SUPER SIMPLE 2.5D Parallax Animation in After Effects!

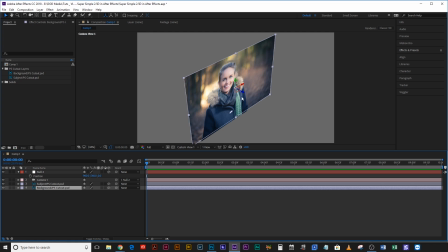(4:03)
So you can either use these arrows here, these figures in the actual comp window, or you can just hit P on the keyboard, hold Shift, and hit S, And that way it'll bring up your position and your scale now position. You're just gonna drag the z-axis back And I mean like way back in fact.
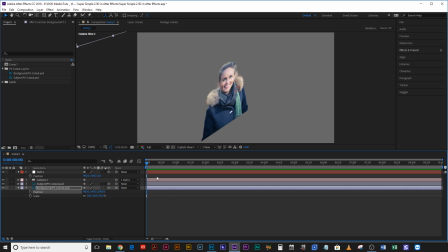(4:19)
Let's just type in 5000 okay, if we come back to active camera,
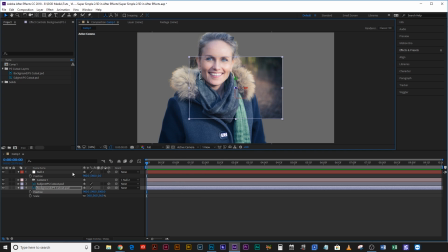(4:23)
you can see now that that is very small in the background It's too small so what we're gonna have to do
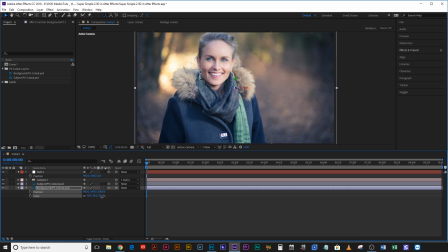(4:29)
is scale it back up so that it fills the frame again as it did before now It scales back up to 78% What's interesting now is that if I drag this null object? she is moving at a different speed to the background the same as you would have if she were in fact in front of a real camera that
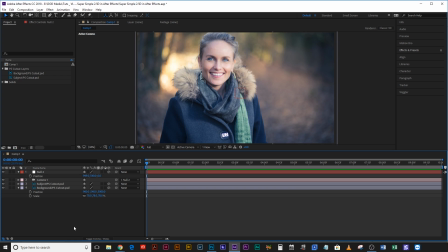(4:47)
was on a slider so right now we're replicating a real life camera and that is where all of the fun starts with After Effects so let's in fact scale this up a little bit more so we have a little bit more room to slide around and I'm also going to drop
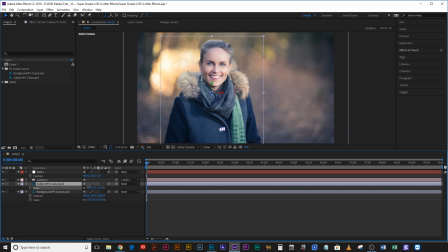(5:01)
her scale a little bit because I think she's actually a little bit too big for the frame to start with there we go that's better so what we're going to do is come back to the very first frame hit the keyframe on position go to the very last frame and just move the camera in.
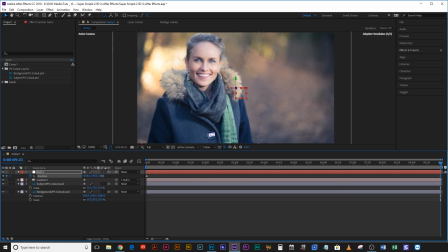(5:15)
So it's tracking inwards. We're also going to make the camera track towards the right and that way if we play this through it's just tracking nice and slowly towards her left shoulder camera right shoulder.
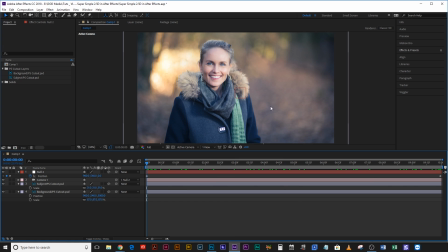(5:27)
Now we need to start adding a few elements in this foreground elements and background elements just to make it a little more believable.
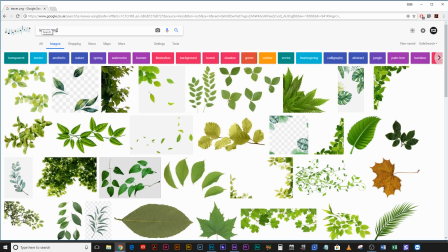(5:33)
So if we open up a web browser I've just typed in leaves PNG and I'm hoping to find something that's an autumn leaf.
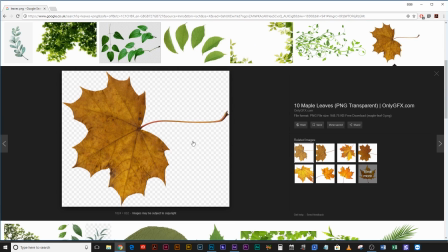(5:39)
That looks pretty good. Let's see. Yep. It's a PNG because you can see it's a gridded background. Let's right click save as maple leaf.
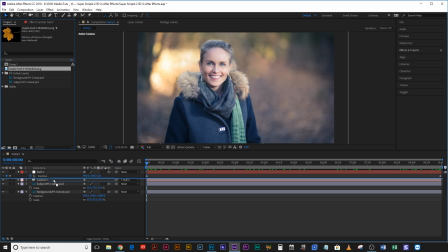(5:46)
There we go. Cool. Okay, and then after effects we import that back into the project and we come down and we drop it there and There's a big fat maple leaf right in front of her face. So that's not ideal. So we're gonna just hit that 3d frame there We're gonna scale this down because it's way too big and then with position.
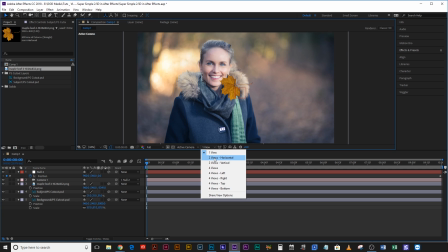(6:03)
We're gonna bring it forward If we drop this down and go two views horizontal, we can actually make a better use of all our space here.
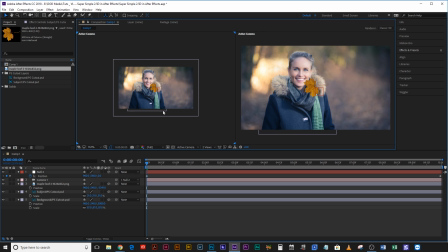(6:10)
So here we have the active camera. This is what we see as the comp. And if we select this here, we can drop this down to active camera and go custom view. And that way we get a bit of a better sense of our placement in the 3D sphere. So our maple leaf is there, our subject is there, our background is there. That's actually a little bit too close, I think, maybe for the maple leaf.
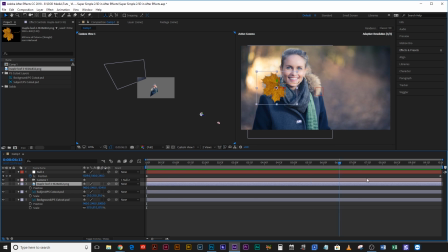(6:29)
I think if we run the camera through oh, that's not too bad. That's okay. That's that's pretty cool Let's just shift it over so it's not in her face Okay, and then let's just make a few duplicates of this and we're going to rotate it
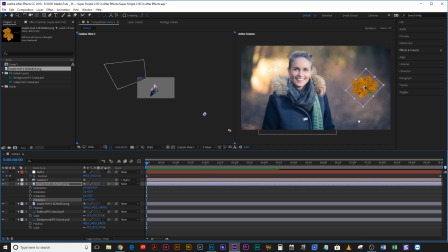(6:43)
Zed rotation axis so that it's kind of obviously not the same exact leaf Move this one back a little bit so it's closer to her Scale that back up so it looks roughly the right size and then again duplicate that again Bring it over there.
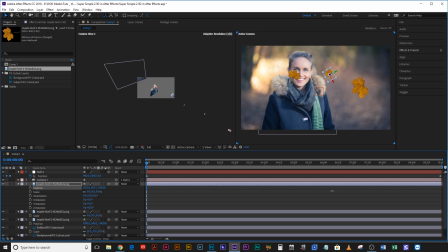(6:59)
Let's move this one even further back And then again scale it up Okay, and that looks a little bit naff granted because they're all in focus when they should be really blurry But if we just
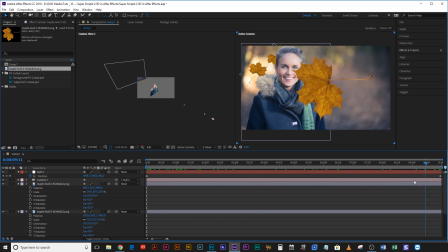(7:11)
scrub through this it shows you how they're interacting in a 3d environment And how that camera is moving through them as if they were in the way of an actual camera That's really cool So now let's just hit
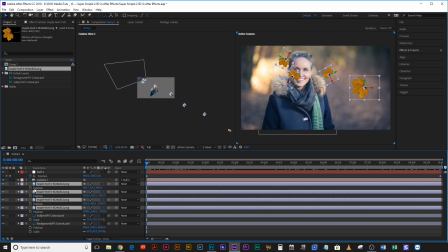(7:23)
P on all of these to bring up the position and we're gonna keyframe some positions so that they're falling. Okay go to the first and last frame of the composition and on the very last frame with all four selected just drag this down.
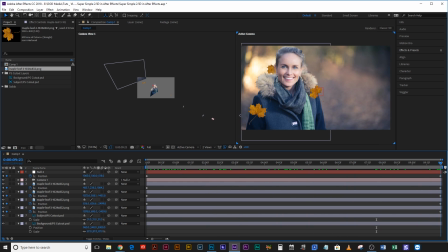(7:39)
Now if we scrub through this you can see they're falling nicely and it kind of looks like it's a slow-mo shot of us tracking in on a camera. If you want to move any of them without messing up the keyframes just select the position property on both of them so that it selects both keyframes and
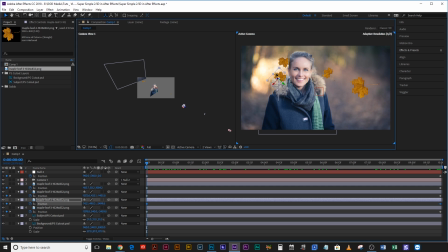(7:53)
provided your playhead is on a keyframe you can just click and drag them and it will keep that vertical movement without offsetting it. Okay now usually to add depth of field and blurriness to an environment I would just use the depth of field option that's on a camera.
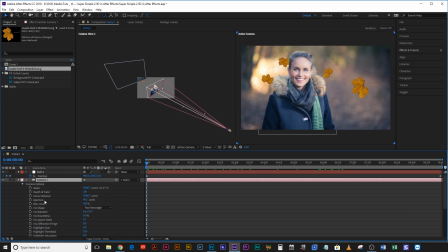(8:07)
If you hit A twice on the camera it brings up your camera options and there you've got aperture, you've got depth of field and you can turn that on or off. However because the background is already so blurry,
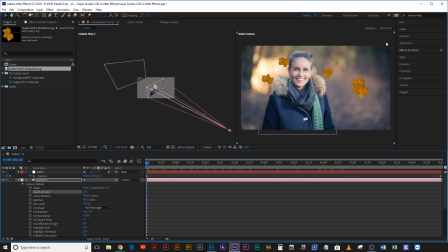(8:20)
I think adding all that extra aperture is just going to make that one big mess and it's actually going to lose its aesthetic a bit.
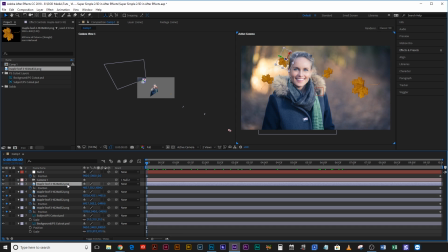(8:28)
So instead what I'm going to do is add a camera lens blur to all of these leaves. Camera lens blur is essentially the same tool that the camera uses to create blur, to create bokeh, but it's an effect that you can apply to individual layers instead of applying it as a blanket blur to everything.
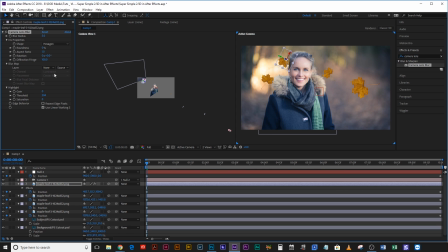(8:45)
So if we type in camera lens blur, double click that add it to one of your leaves you'll see there camera lens blur blur radius and you can just drag this up until it looks like it looks like it's right so that leaf there that looks pretty good next up i'm just going
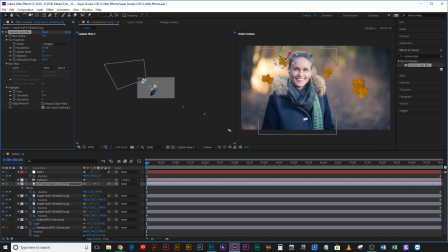(9:01)
to drag the roundness of this bokeh all the way up because i want it i don't want any kind of sharp angles on it because the bokeh in the background is wide open with circular blades so having a hexagonal shape on a bokeh it just wouldn't make sense so roundness 100% and then diffraction fringe.
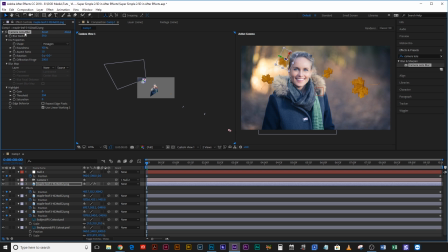(9:16)
I'm just going to make this 200 to make it a little bit more realistic Okay, now I'm going to copy this lens blur Control C. I'm going to come to the next maple leaf. I'm going to add that on there now This one is just in front of her. So in fact, I'm not going to add that much I'm going to make it maybe 20 then on to the next one this one I'll make it 40 and
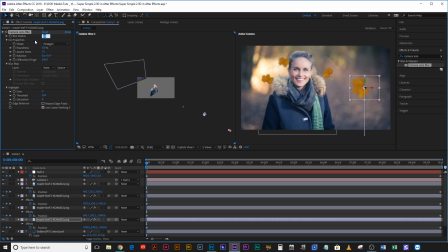(9:34)
the final one that's very much in the foreground that one can be 60 65 Now if I scrub through this, it's already a little bit more believable I'm really hating that leaf though where it is I just I think it's it's a little bit
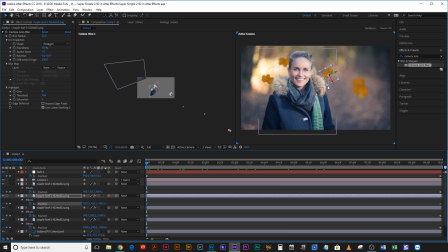(9:48)
too close to her so I'm going to hit position over a keyframe and I'm just going to drag it away because I don't want that to be landing on top of her like that now you can see these leaves are falling very nicely one more thing you can add to them though is a bit of
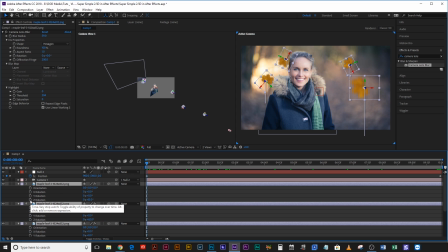(10:01)
rotation so if you hit R with all of them selected and hit a keyframe on the Z rotation and then come to the end of the composition add another keyframe on Z rotation by clicking there,
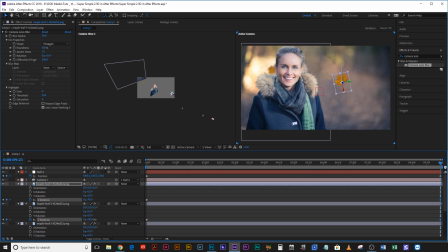(10:12)
then you can rotate them all with a slightly different amount because they aren't all going to rotate the same amount.
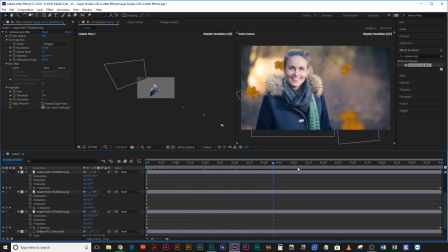(10:19)
And again, scrub through it and see how it looks. Yeah, that looks pretty good.
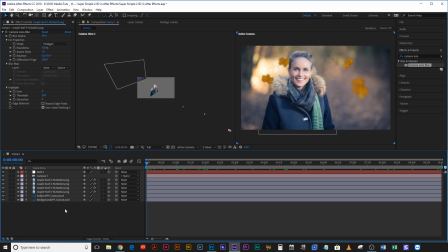(10:22)
And the thing that really makes a 2.5D animation work is adding in subtlety, adding in, I mean, these are very obvious because I'm wanting to show you how you do this quickly. But if you spend a couple of hours on this, you could add in so much foliage,
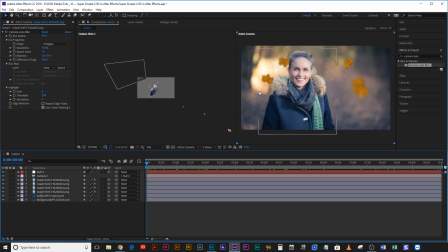(10:39)
so much stuff in this frame that is very subtle, it's moving very subtly, but it really just, it really forces you to think that's real. It makes your brain just think that what it's seeing is real.
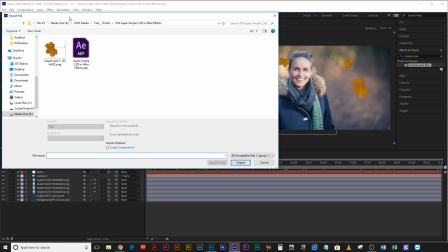(10:52)
Okay, and then there's other things you can bring into this. For example, a bit of lens dirt always goes well. So if you watch my tutorial on how to make your own lens dirt,
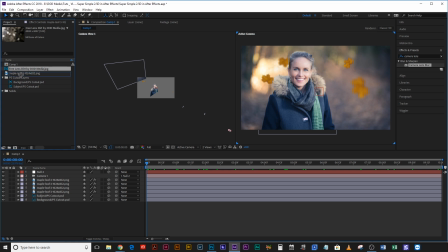(10:59)
you can actually download this little lens dirt image for free overlay it on top of your scene drag down the scale
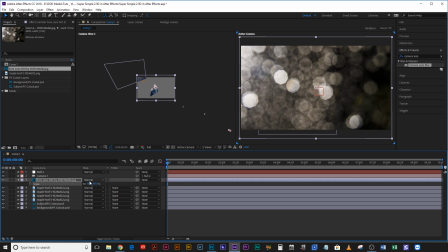(11:05)
and then change the blending mode by toggle switch here change the blending mode to screen and then just
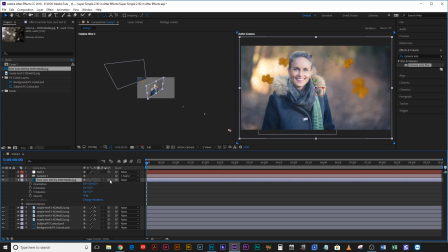(11:11)
drop the opacity so that it's really subtle and then make that a 3d layer so that it actually moves with the scene okay
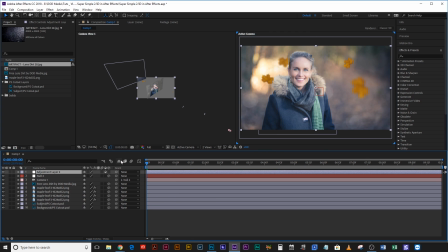(11:19)
you could even do something like add a cheesy lens flare I mean it doesn't have to be a cheesy lens flare just because you're using a lens flare right I mean if you have optical flares that's fantastic I'm not going to show optical flares now because I just can't really be bothered but if you go for the 105 prime and
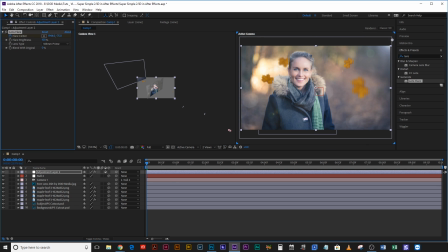(11:34)
then just drag this out of the way up here and then keyframe the center come to the very end drag that up a little bit so that it moves a little bit towards the left and top and then you could even alt and click the flare brightness and just
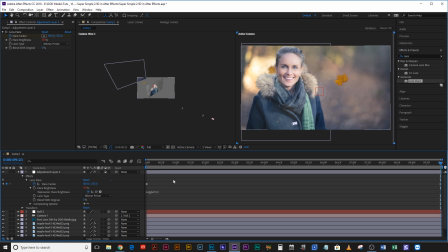(11:50)
type wiggle open bracket 55 close bracket actually maybe put it at 20 and that way that brightness is going to wiggle five times a second at a range of up to 20 in that percentage and that is just going to make it look like the sun's coming through the trees while your camera's sliding forward and
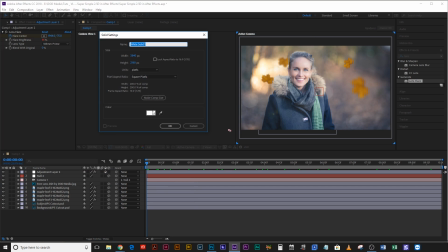(12:07)
your leaves are falling slowly and then finally you can even create a solid let's make this one teal and